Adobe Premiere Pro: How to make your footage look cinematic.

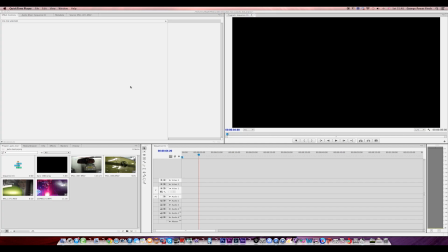6s
Hey, what's up guys, my name is George Power Finch from Big Air Media, and today I'm going to give you some tips on how to make your footage look better and more cinematic.
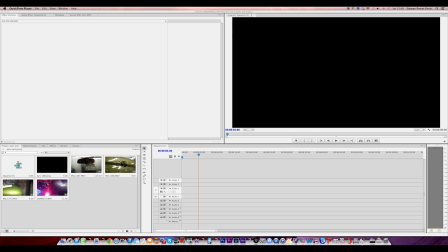18s
Just give it a much better feel and look to it. So first of all, you want to have a decent to good camera. I'm using a 550D or the Rebel T2i with a bunch of lenses.
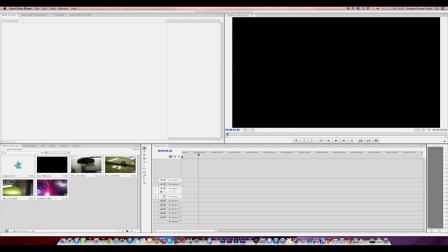32s
But most of the lenses in this one were used with a 50mm f1.8, which is really good for getting nice depth of field shots.
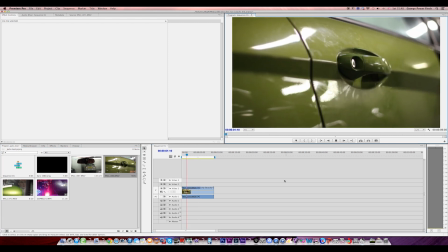40s
So here, as you can see, we have a shot of a car door and the character walking out. And you can see already, because it's on a 1.8 f-stop, it's got a really nice depth of field.
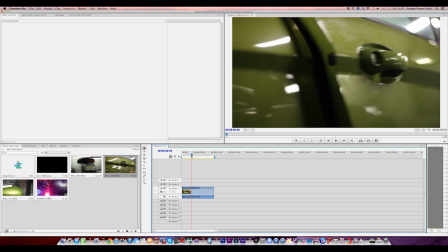51s
But I think it could be improved a bit more. So first, what you want to do is you want to get some bars.
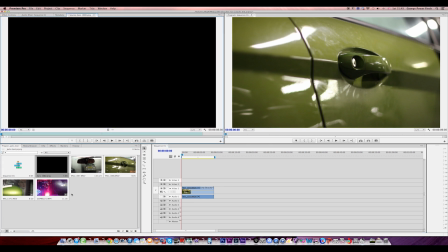57s
These can be made in Photoshop really easily. And there's loads and loads of ones you can download online.
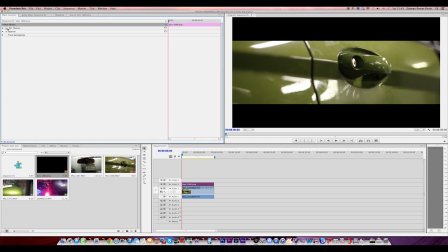62s
What it does is, when you put it in, it just makes it more cinematic. Obviously, these bars are way too low, so we just want to make them higher.
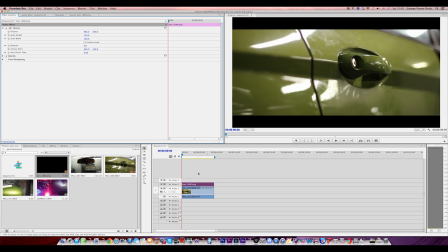71s
I think that looks pretty good. It's all ready, you know, we've got the bars going. It gives it a nice widescreen look. And that's literally just a simple effect you can make in Photoshop, or like I said, just download online. Secondly, you want to get magic bullet looks.
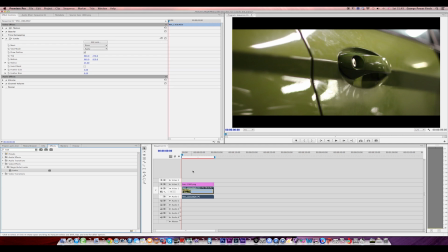86s
Now, this is amazing for color grading. Not only does it give you loads and loads of presets that they've made, but you can also download thousands of presets that other people have made, because you can all customize them and save it as that.
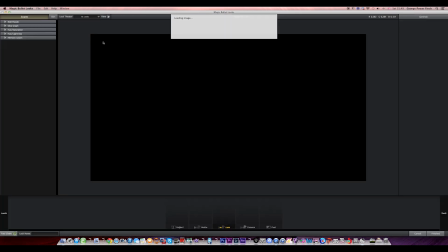100s
So what I'm going to do is I'm just going to go on edit look. Now we have our clip here.
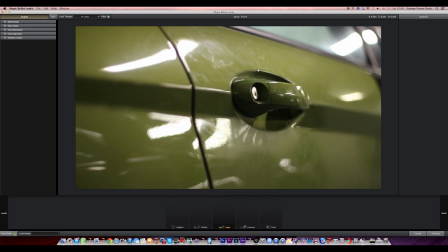105s
You know, like I said, it's got a nice depth of field around here. You can see the blueness here, and you can see the focus on the door handle only, and the, you know, the background's out of focus as well.
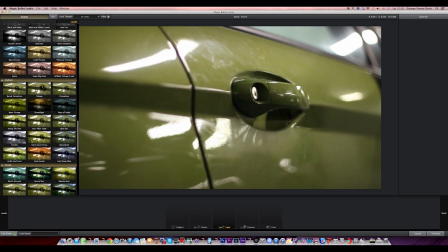114s
But I think it could be more blurry. I think it could get a nice, even better depth of field going.
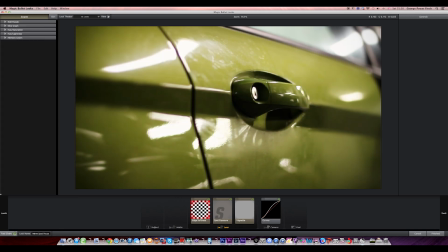121s
So we just want to apply a spot focus. I think it's just called a warm spot focus. Now you can see already it applies, you know, blur around the outside. You can have it as that. You know, which is really good.
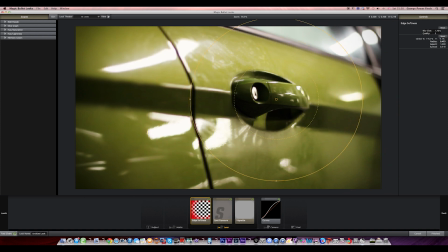135s
So what we just want to do is you just want to make the radius a lot smaller. Maybe turn the spread up a bit. Yeah, you just want to make the radius smaller, just so we can have it more focused on the door handle than anything else.
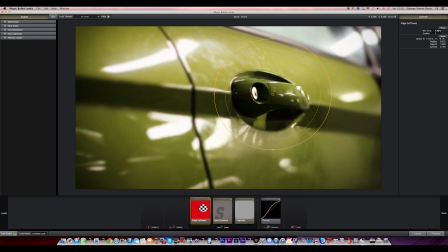150s
We want to make the blur size a little bit more, maybe on about 2%.
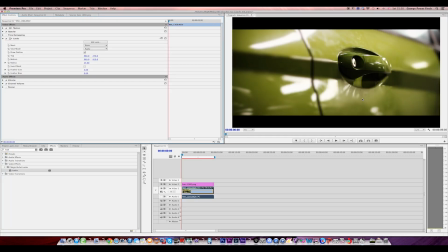156s
And as you can see, when I click finish, the before and after, yeah, it's right then made a really, really nice difference, which gives it, you know, a bit more of a cinematic look.
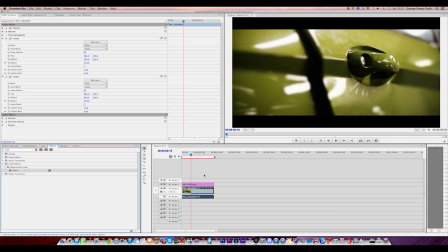169s
Next of all, I'm going to apply another look, and this time we're just going to make it a bit more cinematic looking.
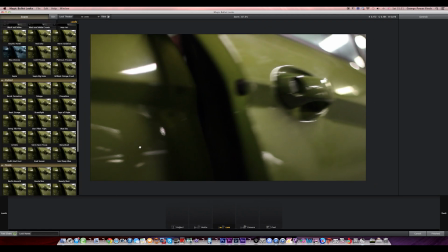176s
When you add the second look to it, it won't show you the first one. It will just go back to the original footage. So you might have to play around with it a bit. But the presets in this, there's so many of them. You know, you've got Sean Wright's Fincher, which is a custom one that I've downloaded, which makes it, you know, gives it like a really dark and grungy look.
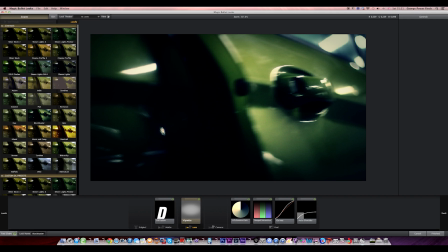195s
You've got Blockbuster, which gives it a very serious look. You've also got an indie look, a flat look.
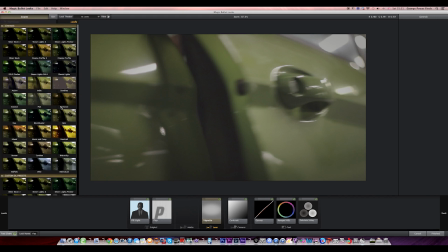201s
The flat look's actually really good, because then you can apply your own kind of effects in Premiere. I quite like this one.
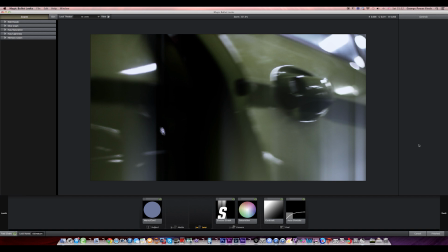209s
There's so many you can mess around with. There's an ultimatum here, which gives you like a lens flare to it. There's quite a few of them. But for now, if I can find it, I'm just going to go for maybe Sean Wright's Fincher.
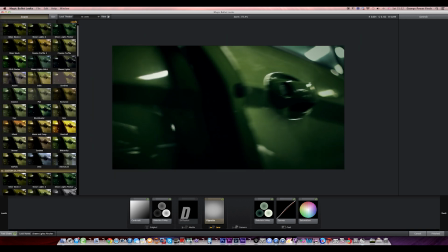222s
That looks pretty good. That gives it like Social Network kind of grading, if you've seen that film. Almost like a green tint to it. But I'm actually going to go for, if I can find it, Cinematic.
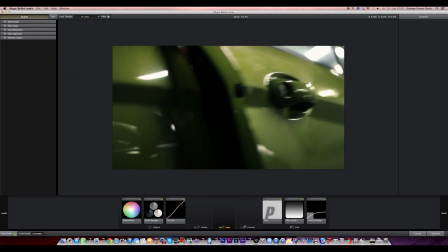237s
Cinematic just adds a bit more contrast and a bit more a bit of darkness to it.
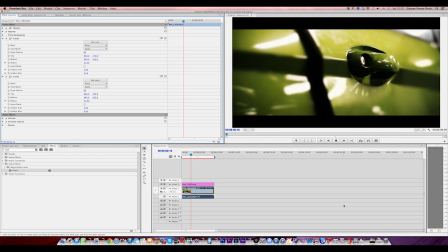242s
It brings out the blacks a bit more. When you apply that, you can really see the difference already. Now, I think for this kind of footage here, it's still way too colourful.
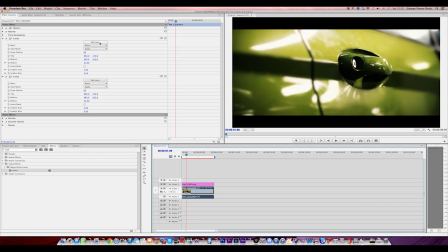250s
So what you can do is you can just go and edit look again for the spot focus.
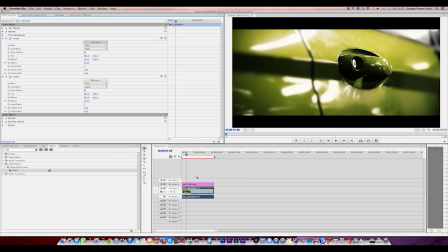254s
And oh god, where's it gone?
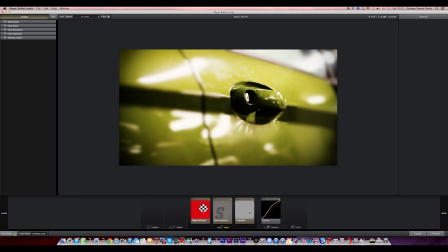260s
Yeah, and then you can literally just play around with the curves. Let's make it.
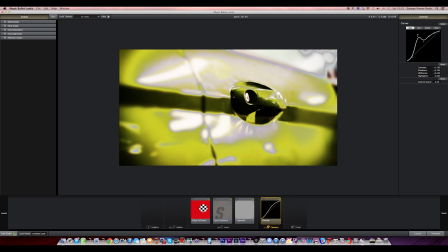268s
You can just make it, it takes quite a while to get used to it, but you can literally just play around with all the curves on it and make it a bit darker.
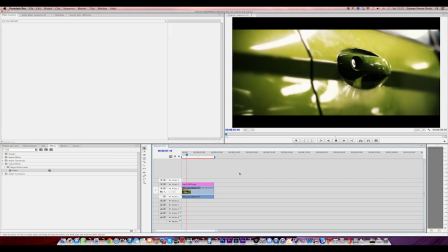274s
But overall, I think that looks really cool. So that's what Magic Bullet is about.
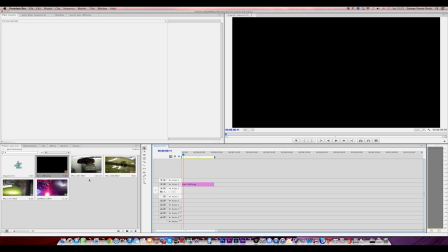282s
Again, we can do a try of another clip here. I quite like this one in the mirror.
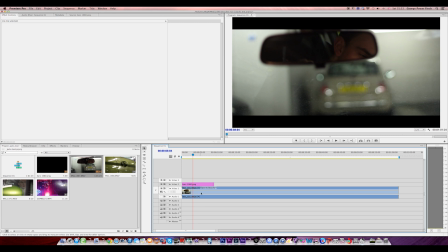291s
And again, what we can do is we can just go on to effects, looks.
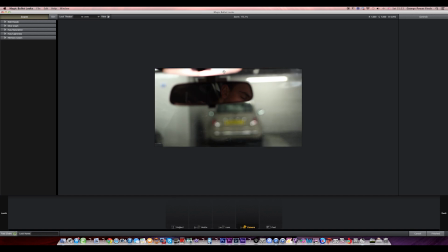297s
And we can go on edit look. Here's our original footage.
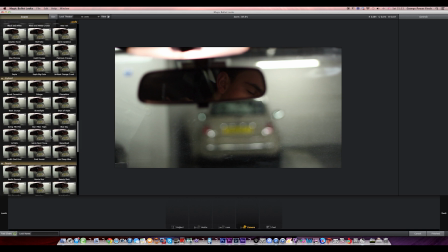301s
Again, I'm probably just going to apply one of these warm spot focuses, because I'm really like them at the moment.
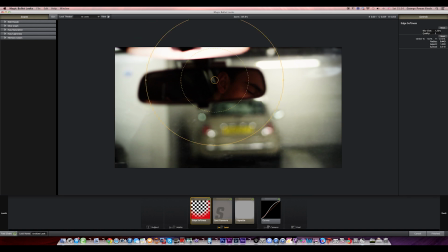311s
And then we can lower the radius down a lot more, put the aspect up. Yeah. So now it's only going to be focused on the rearview mirror kind of thing. That looks pretty good. And then we just want to blow it up a bit more.
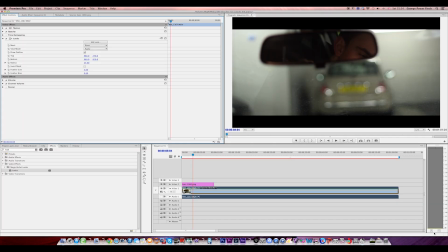329s
And as you can see already, it's giving it a much better depth of field to it. It makes it look really, really good.
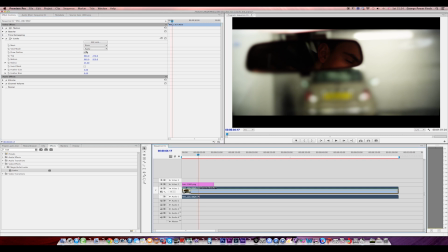337s
And of course, like you know, like I said before, you can apply cinematic effects on it, but I can't really go through all of them because there is so many.
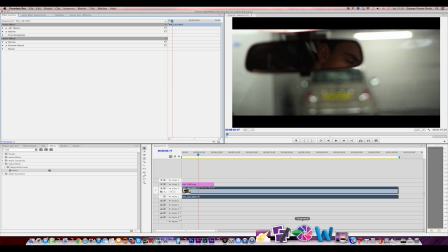343s
There's so many you can choose from, which are really good. Now, for people that don't have Magic Bullet, you can easily create really cinematic effects in Premiere alone. I'm still going to use the bars, but what I'm going to do is I've got the brightness and contrast.
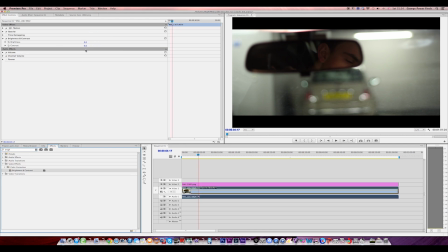360s
I'm going to apply that, and I'm just going to put the contrast up a bit just to bring out the blacks, make it look a bit deeper. Maybe I'll put the brightness up a bit as well, just to help it out. So yeah, so contrast 19, brightness 11, I think that's pretty good. And the thing that really makes it good is applying the tint. Now, when you first see this, you're going to think, what the hell are you doing?
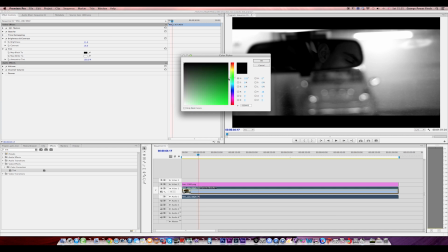378s
So it's in a car park, so I think I'm going to go over, you know, maybe like a dark blue tint.
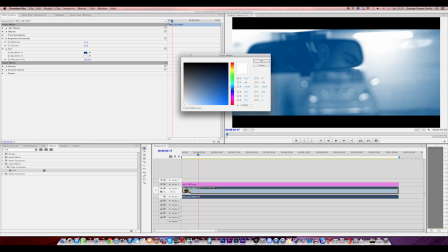384s
Let's see if that works out. And I'm going to do it for both of them. It'll be roughly the same, doesn't really matter.
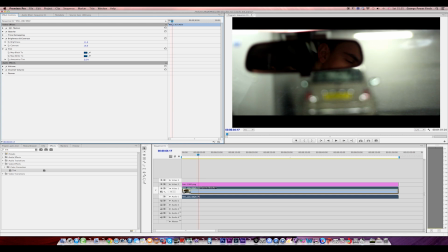391s
So now it's just blue. What we're going to do is you want to go on the amount of tint, and bring it down to, and then you just want to go up a tiny bit more to bring out some colour. Now you can see already that's on 17. If I go back to 0, you can see the difference in colour.
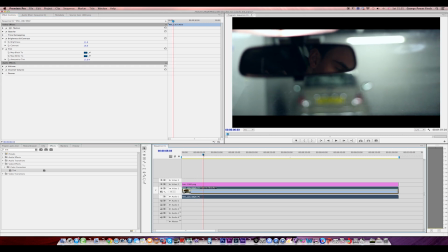403s
But I quite like 17. That's quite a lot, but it makes it look like it's, you know, underground in a car park, very, you know, deep and dark.
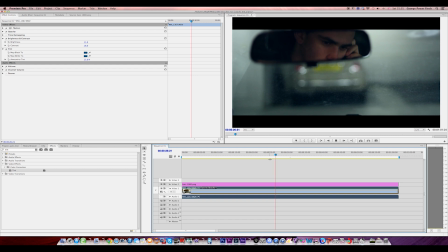411s
So I quite like that one. That gives it a really nice cinematic look. And don't forget what I've said is there's no looks on this. This is all just effects in Premiere. If I get rid of the tint and brightness and contrast, bring it straight back to its original. But I quite like that nice bluish tint to it. But you can also do it with other colours as well.
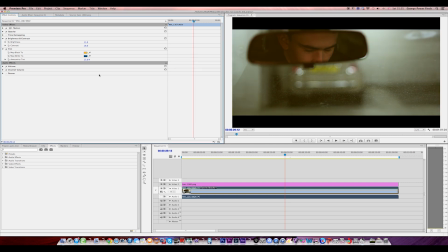429s
You can make it look nice and warm. I go for an orange tint, which is what one of my friends taught me. It's just go for a nice orange tint. As you can see there, it brings out like a nice retro look to it. And like a warm feel.
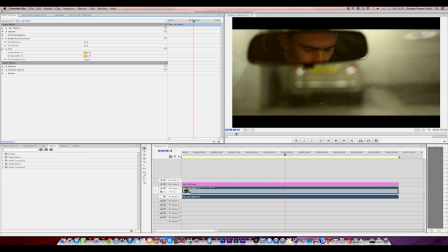445s
And that's about it. So what I've just got recap on what I've gone through. It's really best to get Magic Bullet looks because it can really help you out a lot when it comes to colour grading. Again, Premiere has amazing effects, you know, really simple, cheat effects almost to get cinematic footage.
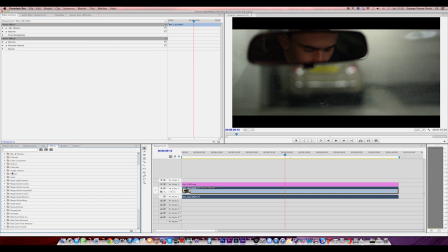464s
But there's so many you can go if you just go on the video effects. You know, you've got colour correction thrown on here. But yeah, the brightness and contrast and tint is a really effective way to get cinematic footage.
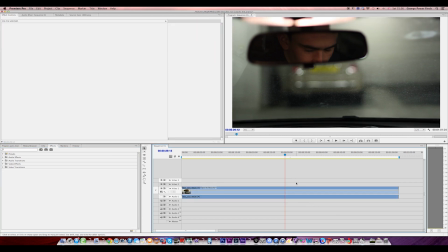476s
And of course, download the bars as well. So that's about it for today, guys.
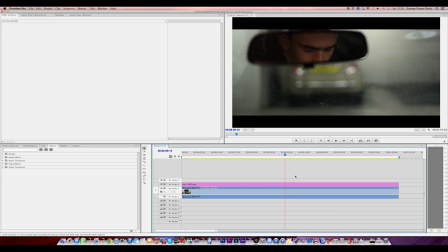481s
I really hope this helped you out, and I'll be doing some more tutorials soon. If you have any questions, please let me know in the comments section, and have a good day. Thank you.